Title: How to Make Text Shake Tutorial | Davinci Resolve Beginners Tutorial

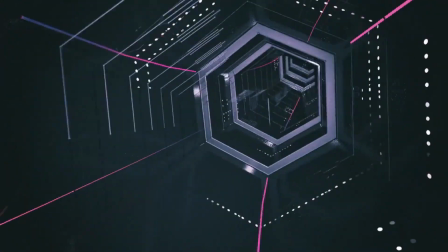Hey everyone and welcome to another Davinci tutorial. In this one you're about to learn how you can do the shake effect just like this one.
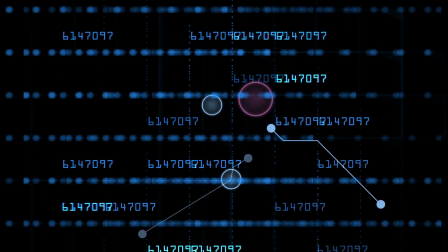And this is just one example of what you can do using the shake effect. You can do many other things and motions.
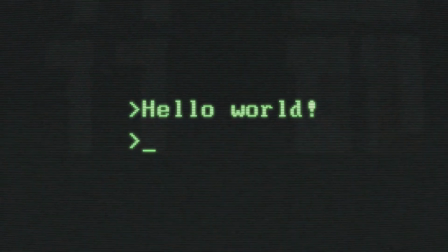And now we can begin with the tutorial. But first, if you're new here, this is Molin Guides, a YouTube channel that main goal is to make you better at editing.
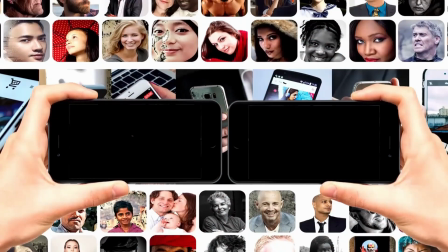I make weekly Davinci Resolve tutorials about different effects, transitions and many other things. So if you want to level up your editing skills, click the subscribe button.
JUST DO IT!
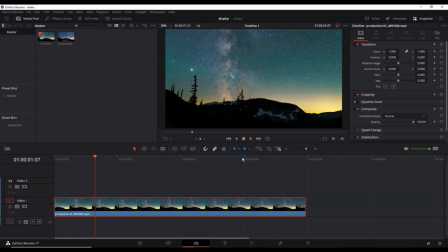Alright, to get started, I'm having a video on my timeline as a background. I'm going to the effects library, titles, and I'm adding a simple text.
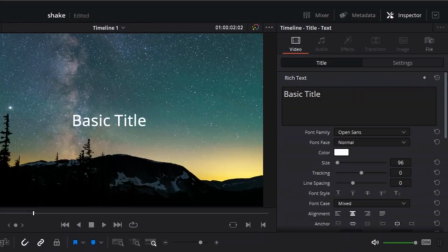And the next step is going to the inspector, renaming the text and adjusting the size and the font of your liking.
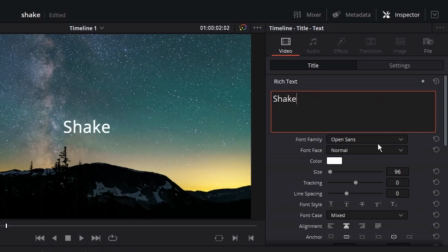And make sure you design it the way that you like, because after the next step, there's no going back. And if you wanna change something from the design, you have to start from the very beginning. So after you make sure everything's right, we can continue with the next step,
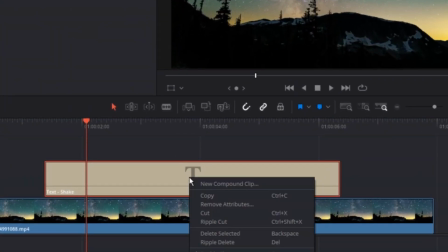which is to right click on the text that you have just added on your timeline, select the top one, which is new compound clip,
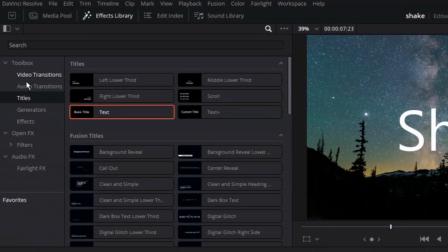name it as you wish, and then click on create. And now that we have just created the new compound clip, you want to go to the effects library,
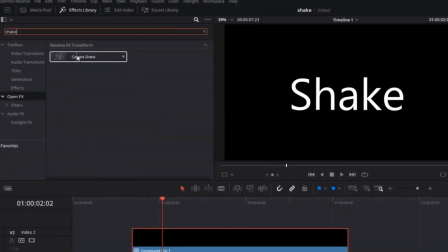then select open effects, and type shake in the search box, and you should see the camera shake effect.
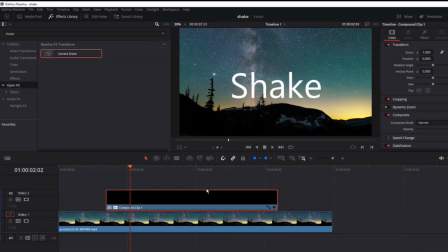So you wanna grab it and leave it over the new compound clip that you have created. And now you can see how it's looking with the default settings of shake effect.
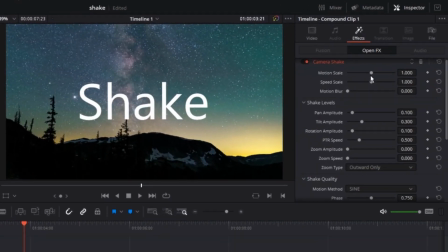And to make it look even better, you can highlight this compound clip, go to the inspector and select the effect icon.
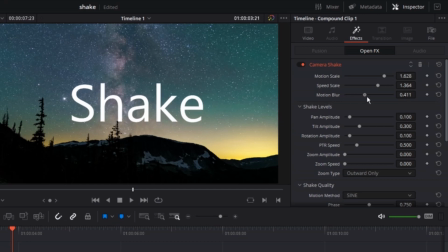And now on the top side you can see that the camera shake is enabled. And the top three options, motion scale, speed scale and motion blur, are the main ones.
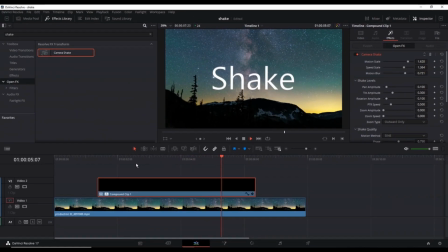I'm not gonna go in details, you can check them out individually. But for this tutorial, I'm gonna increase the value of all of them, since I want to make it smoother and a little bit faster.
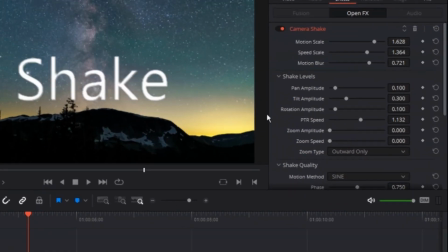Also, I'm gonna go down on the shake levels and I'm gonna increase the value of the PTR speed, the amplitude of rotation, and also I'm gonna increase the value of zoom amplitude and zoom speed because I wanna make the motion of going in and out.
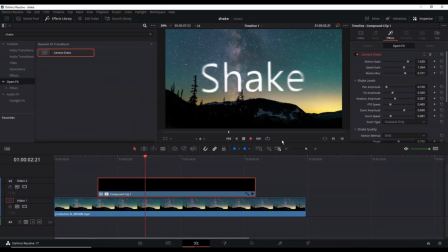But this is not everything. After I adjust all the settings that I want, I'm gonna show you what I did and what you can also do.
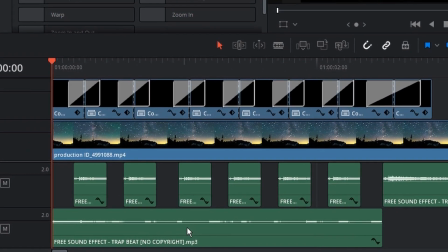So after I did everything, basically I synchronize it with some music. Also on the fusion composition clip, I made the cuts every time I see the text is zooming out.
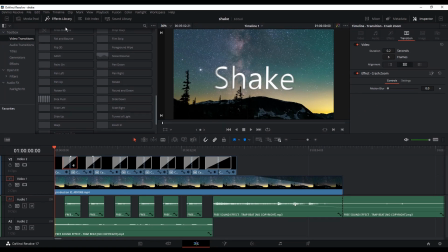And I did this cut just so I can leave a video transition in between them. And I have total of 7 cuts.
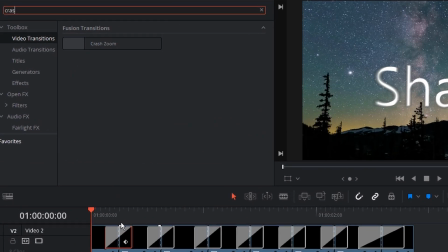And in the first 6 cuts, I'm using a crash zoom effect transition. My opinion on it is that it's giving nice fade out effect. And for my last 7th cut, because it's a closing cut, I'm using a different video transition, which is camera shake.
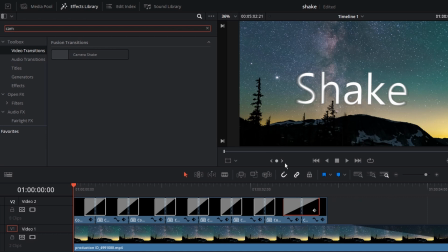And I'm making the duration twice as big as the other ones, because I think it has to be slightly different than the others,
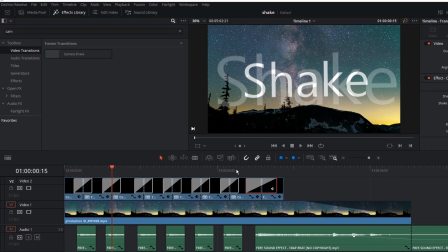and at the same time similar, so that's why I use the camera shake at the end. And that was the tutorial.
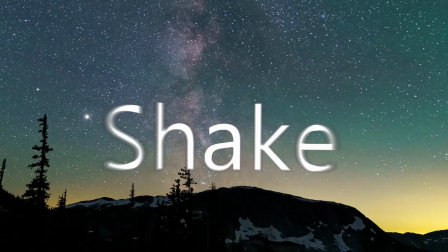Let me know in the comment section below if this video was helpful or not. Like the video, subscribe for more, and see you in the next video.